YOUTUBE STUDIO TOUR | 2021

What's up guys, it's Yuval here and in today's video I want to take you on a tour on one of the most holy places for any YouTuber, which is the YouTube studio. I'm gonna show you all the lights that we're using, audio gear, that kind of stuff, so kick back and enjoy. And as always we're gonna have a cool giveaway at the end of this video, so make sure you stick around, but let's jump right in.
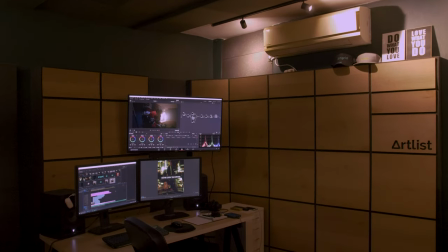(0:20)
So this is what our studio looks like when we're not shooting YouTube videos.
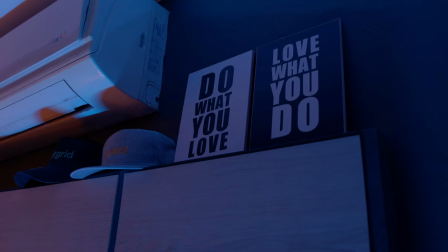(0:23)
This is actually my workstation here at Artlist, so this is also where I do all of my editing, color grading and anything else created.
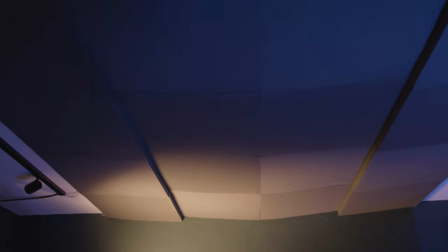(0:33)
This room was actually originally designed to be an audio recording studio, so all of the walls here, including the ceilings,
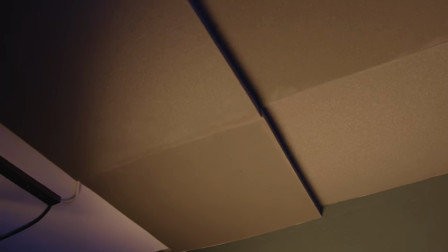(0:39)
are covered with high-quality acoustic panels, giving us the perfect environment to record great sounding YouTube videos,
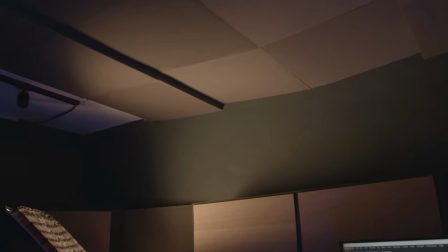(0:45)
plus it kinda looks nice. So let's start off with our camera.
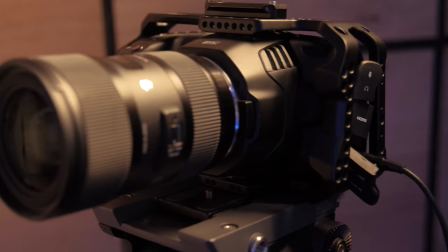(0:49)
We're using the Blackmagic Pocket 6K with the 18-35 and 24-70 Sigma art lenses.
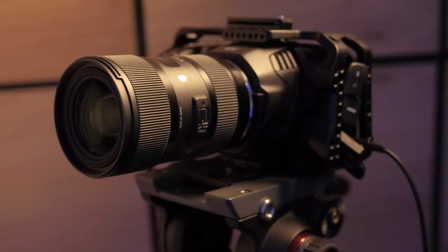(0:56)
We have V-mount batteries if we need them to power the camera but usually we just have it directly plugged to electricity since we're in a studio anyway.
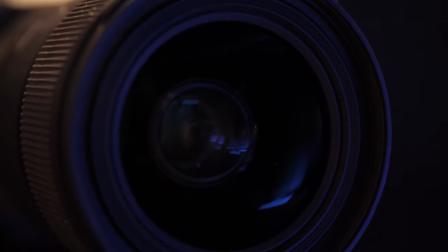(1:04)
I use manual focus to film myself if there's nobody else helping me out and I currently don't use a monitor but I'm planning to get one,
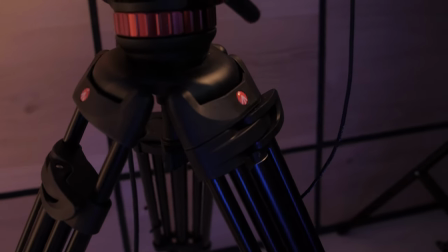(1:13)
it will definitely make my life easier. And if you're wondering about the tripod, it's a Manfrotto 456B, which is perfect for this setup.
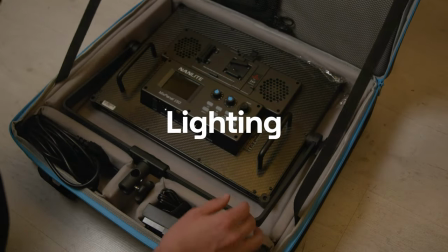(1:22)
In terms of lighting, for our key light I'm using this Nanlite mix panel,
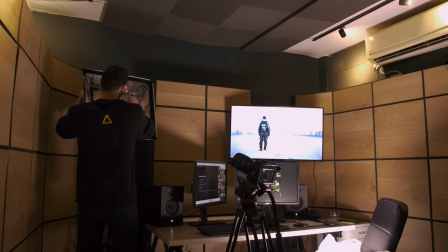(1:26)
which is an LED panel that has tons of features like RGB lighting, special effects and more.
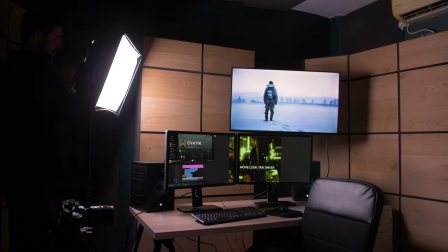(1:32)
But for this setup I'm just using it in daylight mode and I'm also taking advantage of the soft light mode that it provides.
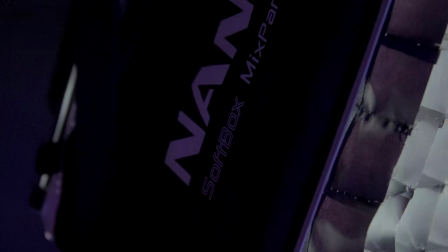(1:38)
To diffuse the light and make it even softer and nicer on my face,
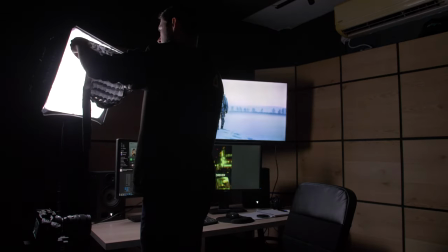(1:43)
I'm using the Nanlite softbox and I'm also using a grid to really control the light and reduce the amount of spill light on the background.
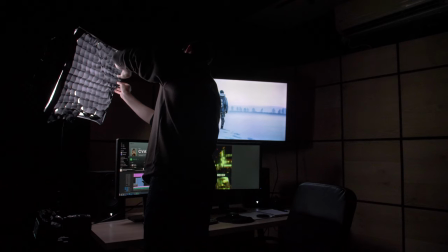(1:50)
If any of you guys are shooting in a small space, especially if all the walls around you are white, using a grid is really gonna help you out.
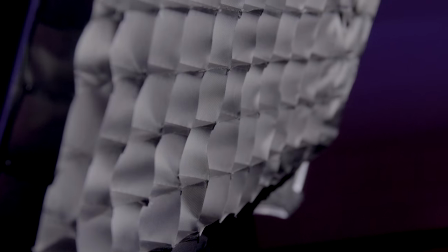(1:59)
The reason I'm using a fairly small softbox and not a huge light dome like pretty much everyone else on YouTube,
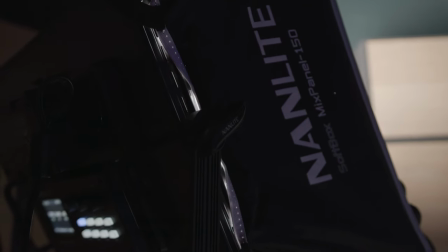(2:05)
it's because this room is fairly small and using a huge light is harder to set up and it's also harder to control.
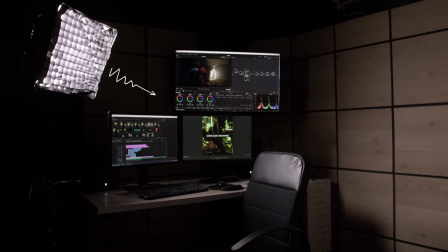(2:11)
I have the light placed to my right camera left to kind of motivate the light coming from my monitors and I have it coming in from
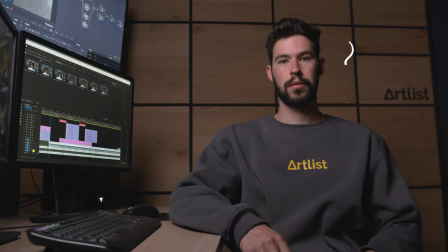(2:19)
around a 45 degree angle so that I get all of these nice shadows as well as this nice triangle of light on the far side of my face. This is probably what you want to do as well to get beautiful flattering light.
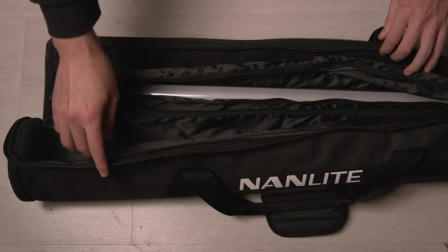(2:31)
So that is my key light and for the background I'm using two nanlite RGB
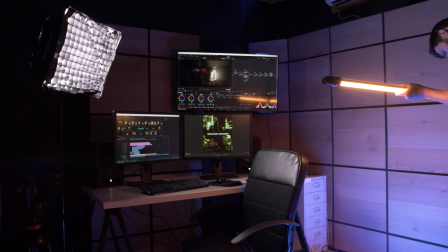(2:36)
tubes to give this room some character and also separate myself from the background.
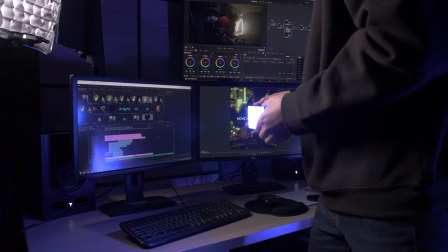(2:41)
To add some more spice I have one of these Aputure MC lights on my desk behind my monitors. These are great because they can fit in pretty much anywhere, they're full RGB and they're just really easy and quick to set up. I really like having the ability to change the color of all of these lights so I can always switch things up and just have that flexibility.
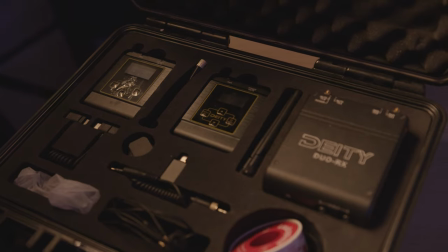(3:03)
So that is how we light our videos and now let's move on to audio which is just as important, if not more important than lighting.
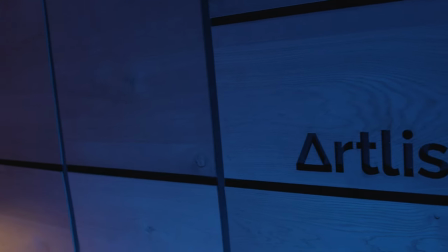(3:11)
Now like I said before we have a professional audio recording room which is a huge advantage but you could do some simple things
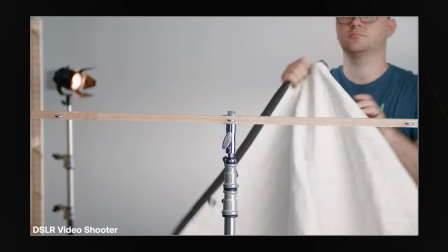(3:18)
like using carpets or blankets to fill up the space and absorb some of the audio and really make your videos sound great.
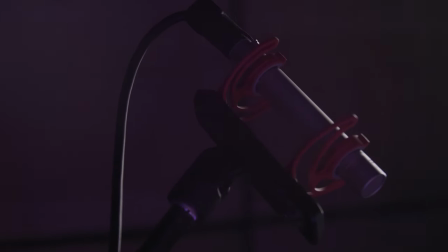(3:26)
We're usually using one of two options. The first one which is what I'm using to record this video is the Rode NT5 which gives out great sound.
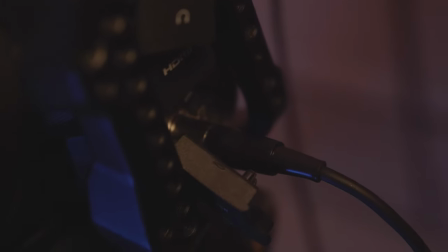(3:35)
We plug it in directly into the Blackmagic Pocket 6k using an XL out to XL out mini adapter.
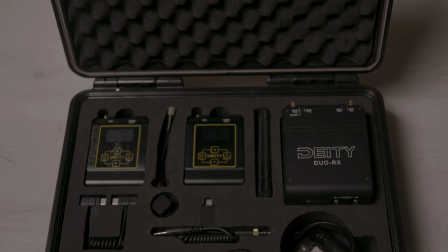(3:41)
The second option is the DD Connect Love Mic which is great for when we're out and about, when we're on set and not in the studio.
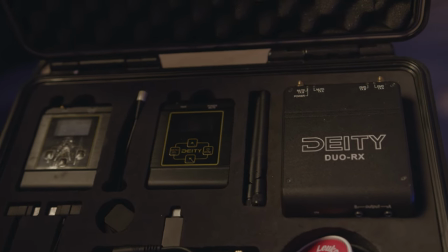(3:49)
It's really quick and easy to set up.
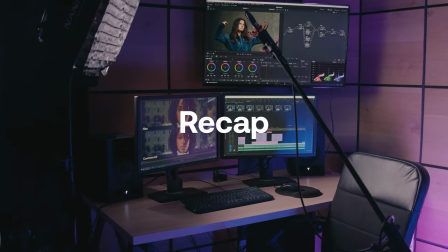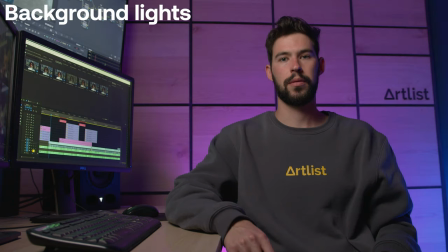So that is it, this is our YouTube studio. I really hope you guys enjoyed this one.